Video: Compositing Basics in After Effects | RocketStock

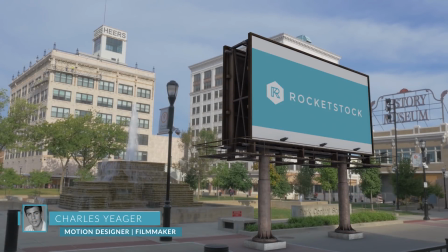0:00 Hey guys, this is Charles Jaeger with RocketStock. In this tutorial, I'm going to cover some compositing basics that are essential for anyone working in After Effects.
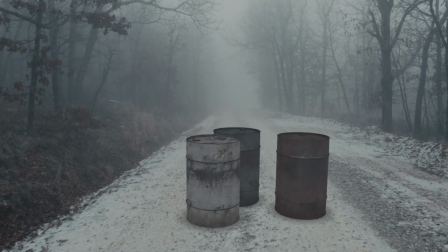0:07 These tips will help you achieve more realistic results when you're adding things into a scene.
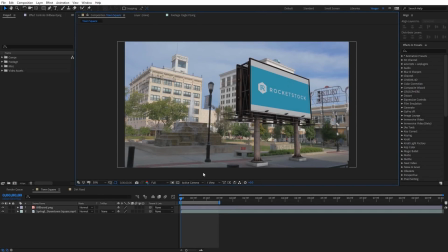0:16 So let's go ahead and get started with our first scene here. What I've got here is a shot of a town square, and what I'm trying to do is composite in this billboard. You can see this is a completely CG billboard. What I've done is taken an image of it, and you can see I'll go ahead and turn this on and off here so you can see that. So the idea here is I want to composite this into this shot so that it kind of blends in realistically.
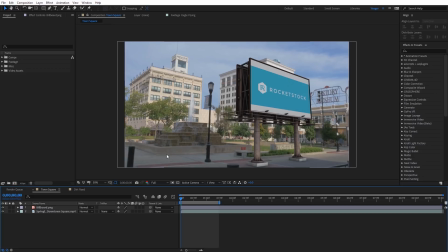0:36 And when I say that, really what I think of is I don't want to draw any attention to it where people might see that and say, okay, oh, that's been added in post-production. So it's obviously they're going to see this here, but I want to make it seem as if it's just part of the original scene.
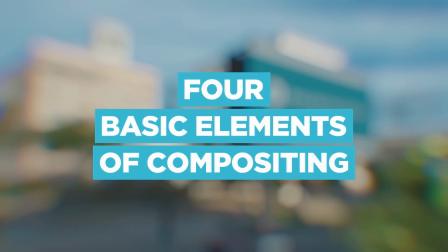0:48 And for me, there's really four basic elements that are gonna make something like this compositing the scene look a lot better.
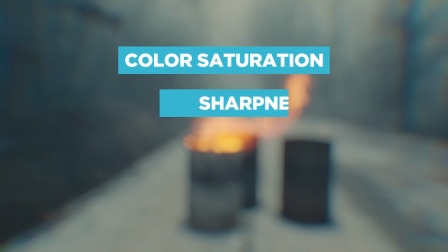0:53 And those four things are gonna be color saturation, sharpness, grain, and color tint.
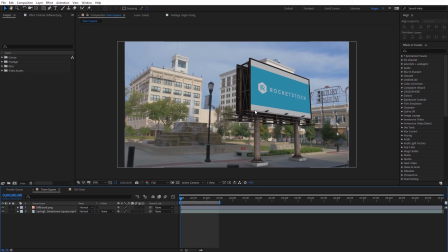0:59 So let's get started with color saturation. So what I'm gonna do is I'm gonna select the billboard, and I wanna come up here to effect, and I'm gonna go to color correction, and we're gonna apply the effect Lumetri Color. This effect has quite a few different options into it, and I can really substitute it in for numerous other effects I used in the past.
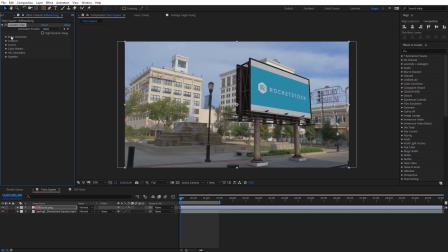1:17 And so this is a really good one to start out with. So we're gonna come up here to basic correction. And under basic correction, you're gonna see we have saturation. And typically on CG elements, the colors are really gonna be saturated. Especially when we compare this to real world footage, if you look at the footage here, it's definitely a lot flatter and the saturated colors aren't nearly as saturated as this billboard is.
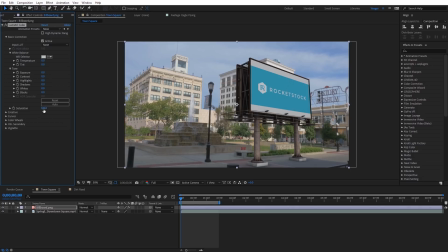1:36 So what I like to do is bring the saturation down. Just kind of take some bite out of the image. You can see right around 80% or so, just even doing that makes this look a lot more flat, more realistic with our normal footage. Next, we can address the sharpness.
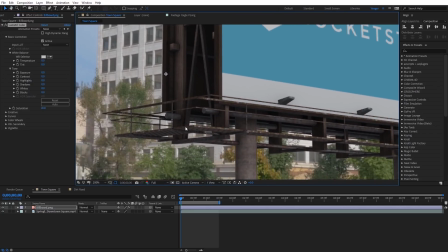1:49 So if I go ahead and zoom in here, you can see on this CG element, when you render stuff out, it's typically gonna have very sharp edges and be very almost too clean. And if we compare that with the actual footage shot, even though this footage was shot in 4K, there's definitely still a softness to the footage versus this billboard that's really tack sharp. So we wanna take a little bit of that edge off of that.
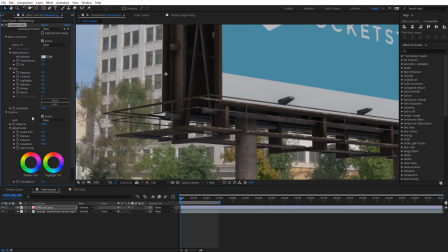2:07 What we can do for that, come over here under creative, you're gonna see we have a sharpen effect here, but actually we can bring this down into the negative. When I do that, you'll see it applies a subtle blur on top of that layer. So I'm just gonna set this to be like negative 10. Again, just kind of taking the bite out of that. And this can also help if you have any edging or aliasing on your CG model.
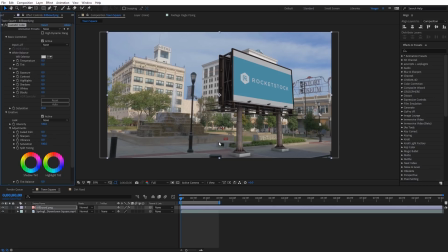2:26 And you can help alleviate that applying just a little bit of blur, just kind of, again, matching our original footage. The next thing we wanna do, because this is a still image, it's gonna be kind of lifeless right now. We wanna apply a little bit of film grain to this to match the grain or noise that we might've had on our DSLR for this particular scene.
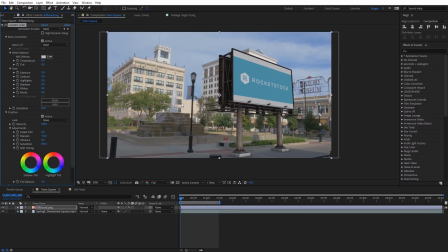2:42 Now this is a daylight scene with a low ISO, so there's not that much grain, but if we just apply just a subtle amount to this billboard, I think it'll go a long ways.
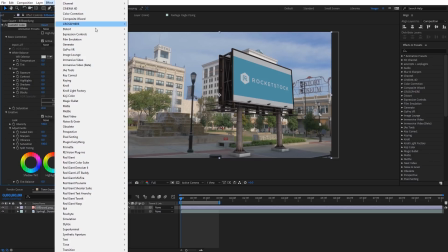2:50 So with the billboard selected, I'm gonna come up here to effect. We're gonna come down here to noise and grain, and we're just gonna apply the noise effect.
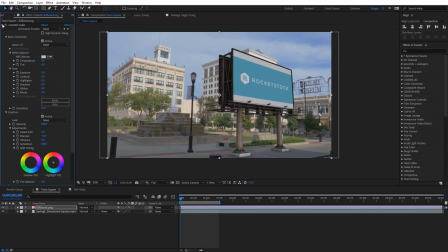2:57 This is a very quick rendering effect. And if I go ahead and close up the Lumetri Color effect here, you can see noise amount, and I like to leave color noise on. And we're just gonna set this at something like 3%. And I'm gonna zoom in here really close so we can kind of see what's happening.
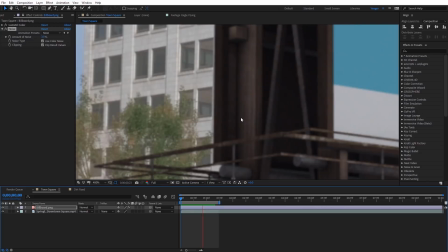3:13 I'm gonna do a quick RAM preview of this. And if we look at this, it may be a little difficult to see with the compression of this tutorial, but we have a little bit of grain you can see on the windows here, kind of the dark area, and you can see that now being reflected on our billboard. Now it's showing up a little bit more prominent on the billboard here because it's kind of more contrasty right now than the actual scene is, but we can fix that in just a moment.
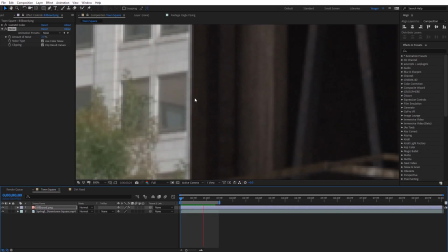3:32 Here I'm gonna zoom in a little bit closer just in case you couldn't see this with the compression, but you can see that subtle amount of noise on the billboard, just making that look like it's actually part of the scene.
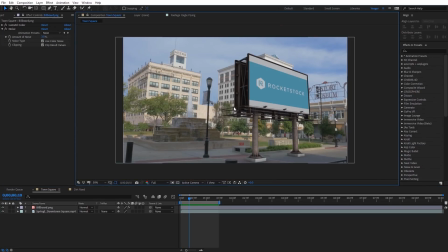3:40 And you can see a little bit here on these windows. Okay, so the final way we're gonna composite this into the shot, we're gonna do a color tint effect. And I call this the poor man's color matcher. And this is probably the most effective of the four effects we're gonna apply to this to make it, again, look as if it's actually naturally in the scene.
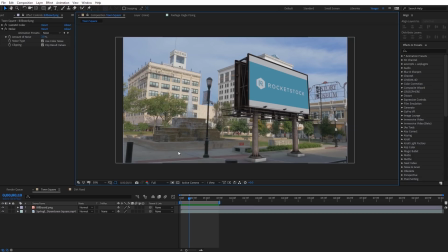3:56 So what I'm gonna do here, actually, I need to set this up just a little bit though. I'm gonna right click here and I'm gonna create a new adjustment layer. And this is just gonna be a temporary layer, and I'm gonna put this below the billboard. I'm actually gonna turn the billboard off just for the time being.
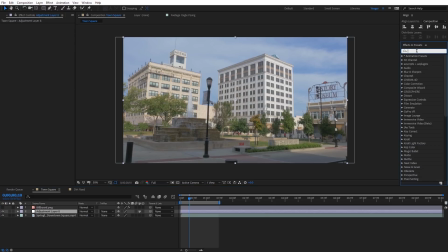4:08 And on that adjustment layer, I want to apply a fast box blur. And I'm gonna select that fast box blur, and I'm just gonna apply it to the adjustment layer.
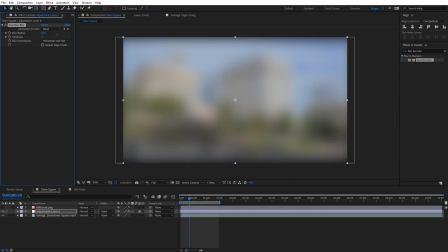4:16 And let's go ahead and increase the blur radius. And I'm just gonna check on repeat edge pixels. Now this is just so we can kind of blend all the colors together, because we're gonna actually color pick a few different spots of this image. And when we apply this blur, this just ensures we don't actually like pick the wrong color that we're not intending, because sometimes on the pixel level, it can be difficult to pinpoint a color.
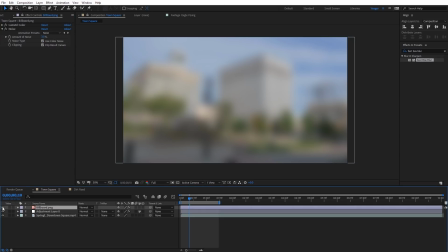4:36 So let's go ahead and turn the billboard layer back on. And with the billboard selected, I'm gonna apply the tint effect. It's gonna be located under color correction. I'll just apply that to the billboard. And immediately you're gonna see it's went black and white. So I'm gonna bring the tint amount all the way down to 0.
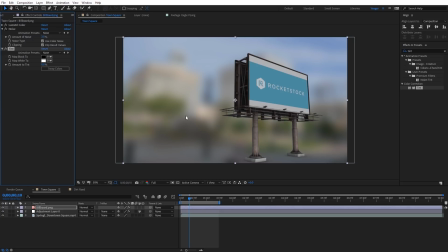4:53 So the idea is we're gonna map the black color here to a darker area of our scene and the white color to a lighter color of our actual scene. So I'm gonna select the color picker for the black area, and I'm just gonna pick in this kind of darker brown right here. So I went ahead and selected that. And then for the map white too, I'll select the color picker. And I wanna pick a lighter color in my scene for this.
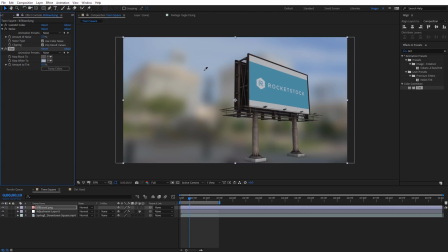5:12 So maybe this lighter yellow color, or maybe even actually the sky. So I'm gonna select right there on that. So you can see the two colors we have here selected. So I'm gonna go ahead and turn that adjustment layer off. And so now watch what happens to this billboard when I go ahead and increase the amount to tint.
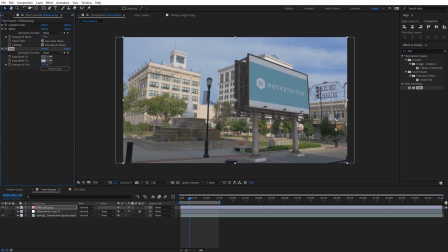5:26 As I bring this up, you're gonna see the colors are gonna start to blend in and match more with the actual color space of the real world shot. You can see how it kind of lightened things up. Before it was a little too contrasty. And what I like to do is usually set this around 15 to 30%.
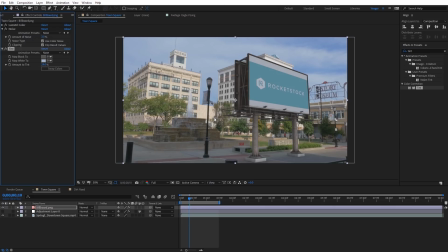5:39 And again, this just helps blend it in with the same colors of our natural scene. And you can see what this looks like if I go ahead and toggle this on and off. You can see what a difference that actually makes, again, blending everything to match this with the same color aesthetic of our original shot.
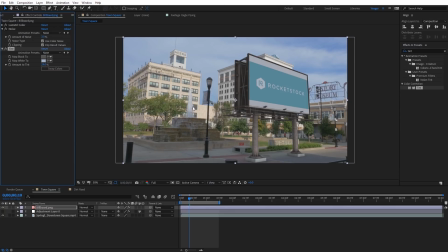5:55 And you can use this color matcher trick on all types of different layers. I want to show you a quick another example here. I've got this shot of an eagle on an alpha channel. I'm just gonna drag and drop that into the scene.
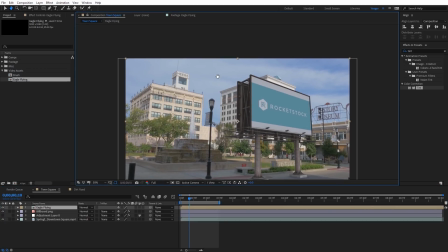6:05 You can see it's way back there in the distance. I'll just zoom into that so we can take a look.
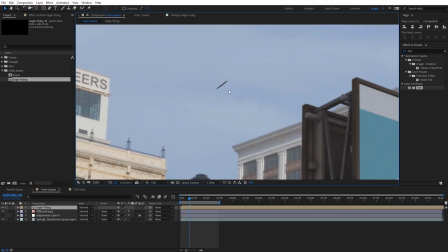6:10 And you can see this eagle, if it's gonna be farther away in the distance, it's not gonna be that contrast. You can see how dark that is. Go ahead and just move through this a little bit.
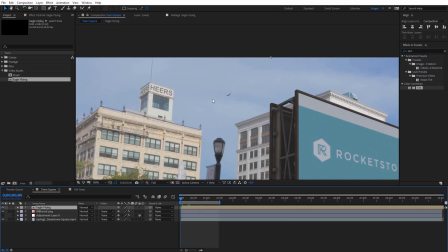6:18 You can see, so if you have mountains or buildings further in the distance, obviously they're gonna be kind of lighter, less saturated in color tone. So I'm actually gonna apply the tint effect to this eagle shot. Just apply that, and we can kind of emulate that it's really far back, kind of in space.
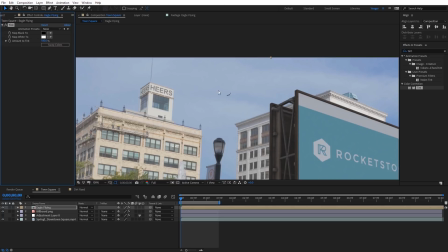6:32 And with this type of situation, what I would do is actually just select two colors of the blue here, because it's not really over any of the other background colors.
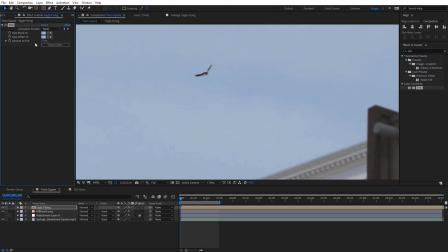6:40 And I'll just bring the amount to tint all the way down to the bottom. And if I zoom in here, I'm just gonna gradually increase this to where it kind of looks like it's just further back in the distance.
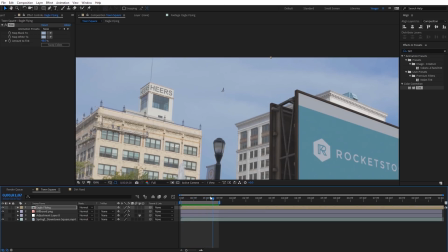6:48 And you can see what a difference that tint effect makes on that eagle for that composite. Again, making sure it looks like it's really far back in the distance.
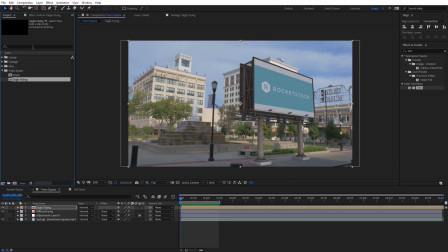6:55 Now, finally, something else we can look at here. I've got this image of this brush. I'm just gonna bring that in now to the shot. Let's say I was wanting to add this somewhere into the scene, maybe down here in the bottom corner. And obviously right now it's CG and it's tack sharp.
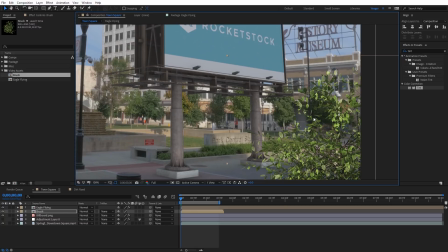7:09 It doesn't look realistic, and we want this to be out of focus. Whenever you want to apply a realistic blur to something like this brush in this case, we want to use the camera lens blur. So I'm just going to type in camera lens blur, and I'm going to apply that to this brush. And this is a much more realistic blur effect. It's going to give you more natural camera bokeh.
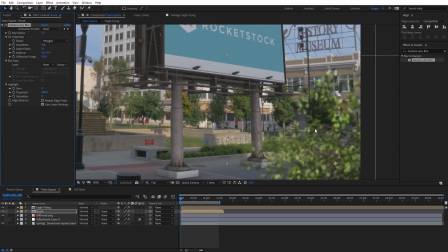7:26 However, I do want to say it does render a lot slower, so definitely be careful when you're using this effect a lot. Your renders will slow down, but that's kind of the price you pay for a more realistic result. So I'm going to come up here and I'm going to increase this blur radius a little bit. As you can see, we get a nice looking blur. And if you want the bokeh to look a little bit nicer on the highlights, just come over here to the highlight section of the effect.
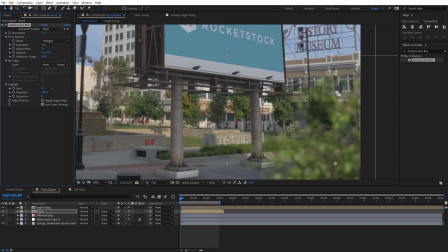7:46 Go ahead and increase the gain to 100%. And then for the threshold, I'm just gonna drag this down, and you can see we can set it to a point where we kind of get some nice highlights, and these will be kind of a little bit wider colored. And at first, these highlights will be less saturated. If you wanna go ahead and saturate those up, just increase the saturation here, and those will blend a little bit nicer.
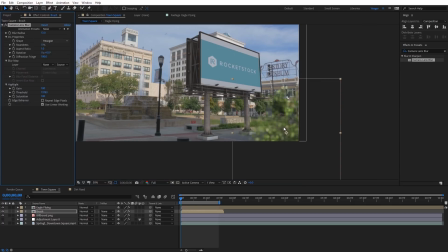8:05 Now, one drawback that I've found when I apply the camera lens blur, sometimes it kind of makes whatever the object is closer to the foreground become a little transparent.